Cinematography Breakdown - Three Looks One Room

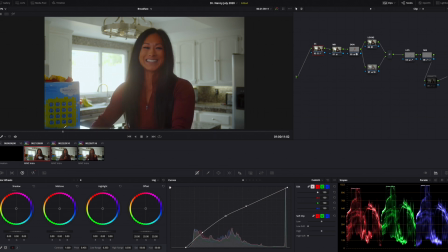247s
All right, so the thing with this one was we have this window. In order for me to have held that window, I would have needed to put at least 4 stops of ND during this specific time and day, right?
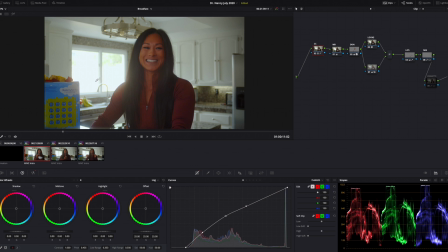263s
So 4 stops of ND, but then everything else looks pretty dark. We had an aperture 120D.
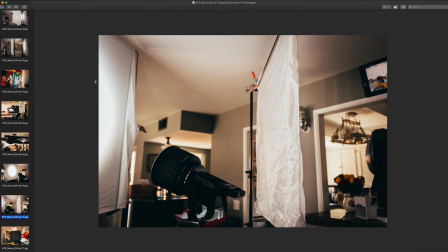271s
Let's go ahead and go over to that, right? So some of our behind the scenes is basically, this is what I was working with, right?
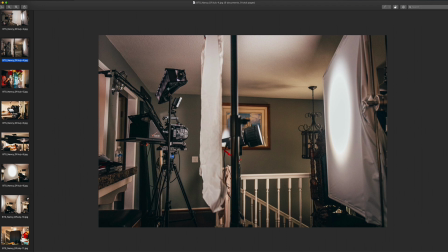277s
We're working with aperture 120D. We had some NAND light tubes, which really were just more for like wrapping lights around, or wrapping our key light around our talent's face. I used one in the deep background for the salad shot as a practical.
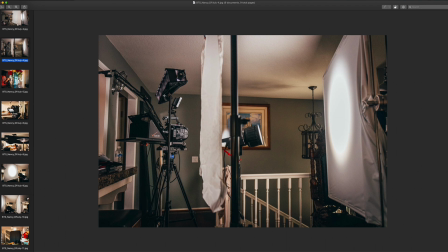295s
And then we had some of the small nanoline tubes just to kind of give hints of little backlights, right?
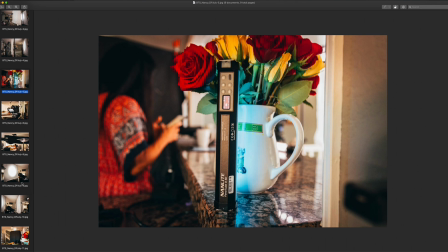301s
Kind of little color depth cues. And so really the only lights that I had was just my 120D, right?
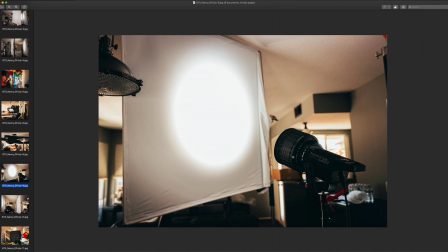310s
And the thing with using the 120D is I have different modifiers. I didn't want to necessarily, let's go to this shot.
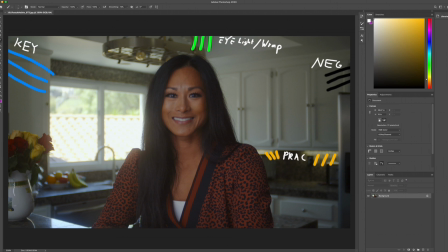318s
So this is a frame grab from one of the scenes, right? I didn't want to use the light dome because the thing with the light dome is with the 120D, it doesn't go anything less than 10%, right? So it still looks very, very sourcey.
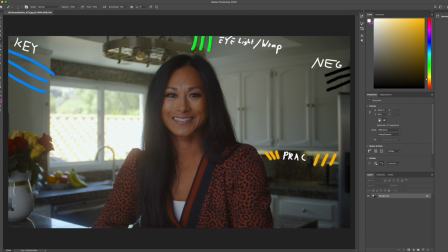333s
And when you have to bring up the aperture, the aperture 120D to usually anything above like 30%, it starts to look really, really sourcey, right? The mini dome, which I own also, would have done the same thing. Doesn't matter if I had the grid in front of it with the diffusion,
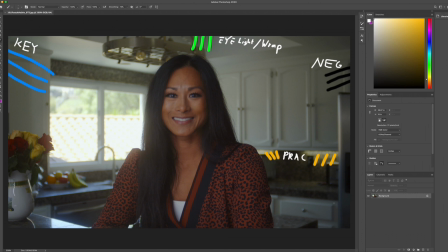351s
it would have just looked too sourcey because that's what's happened to me in the past. So what do we do in order to keep this, right? In order to keep this, if we go back to our previous shot, I chose to, you know what,
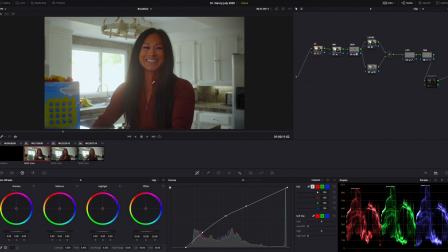365s
in this early stage of the day, let's just let the window go, right? I think I only had about 2 stops of ND during this time, and I said, you know what, let's just let the window go. Let's let our broad and our overall exposure be correct,
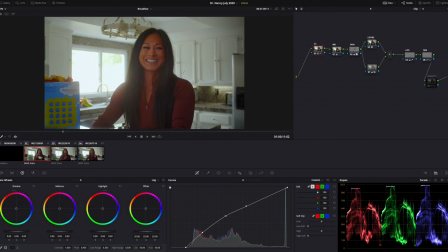383s
so that way it still looks pretty vibrant and still looks very very colorful in a way, right? And so what do we do with that one?
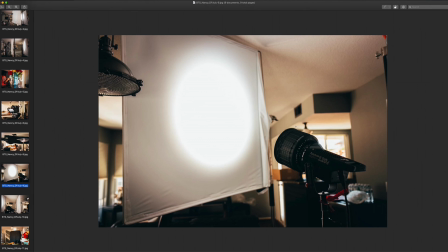394s
What I chose, which pretty much was this whole setup the entire day, 120D with the Fresnel, right? Full flood just to be able to hit our ultra bounce. This is a 4x4 of ultra bounce. I like ultra bounce because it can be very, very punchy, and it's great if you're using it for day exteriors.
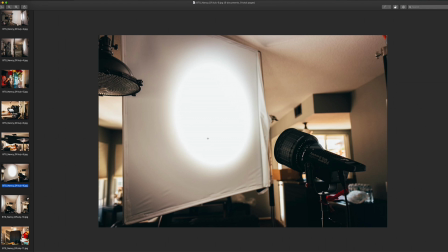413s
But even for day interiors, this will provide more punch, but it'll be less sourcey than if you were using like the light dome or the mini dome with the 120D, right? And if I had more room, I would have liked to have pushed this back, pushed our ultra bounce back,
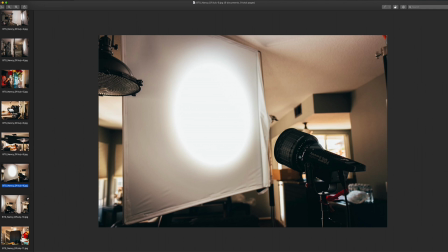431s
and then had enough, about maybe like 4 feet to 5 feet distance between our 120D and the ultra bounce. But when if I did that, I wouldn't have been able to get proper exposure or skin tone IRE values for our talent.
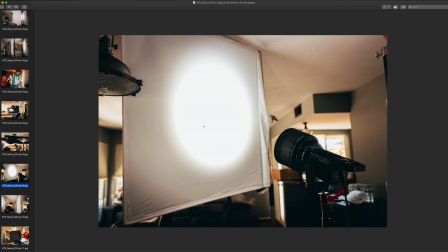447s
So I was forced to move everything closer in, right? Which is why you kind of see everything kind of smashed up. Parts of the day, we just use this to light our talent. And then the other half of the day, as things were starting to get more consistent with our clouds,
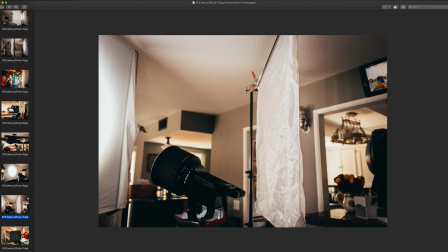464s
with our weather, what I did was I threw up a 4x4 of quarter grid to help diffuse the light, to help our key light look less sourcey, right? So we're going key light, bouncing our key light, and then diffusing that key light, right? Basically a book light is what it's called.
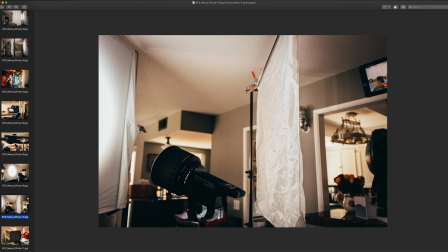483s
And I like quarter grid because it has a little bit of a warm tonality when light is being shown through it, at least if you have like a daylight balance light. And so that is like our main key light setup, right?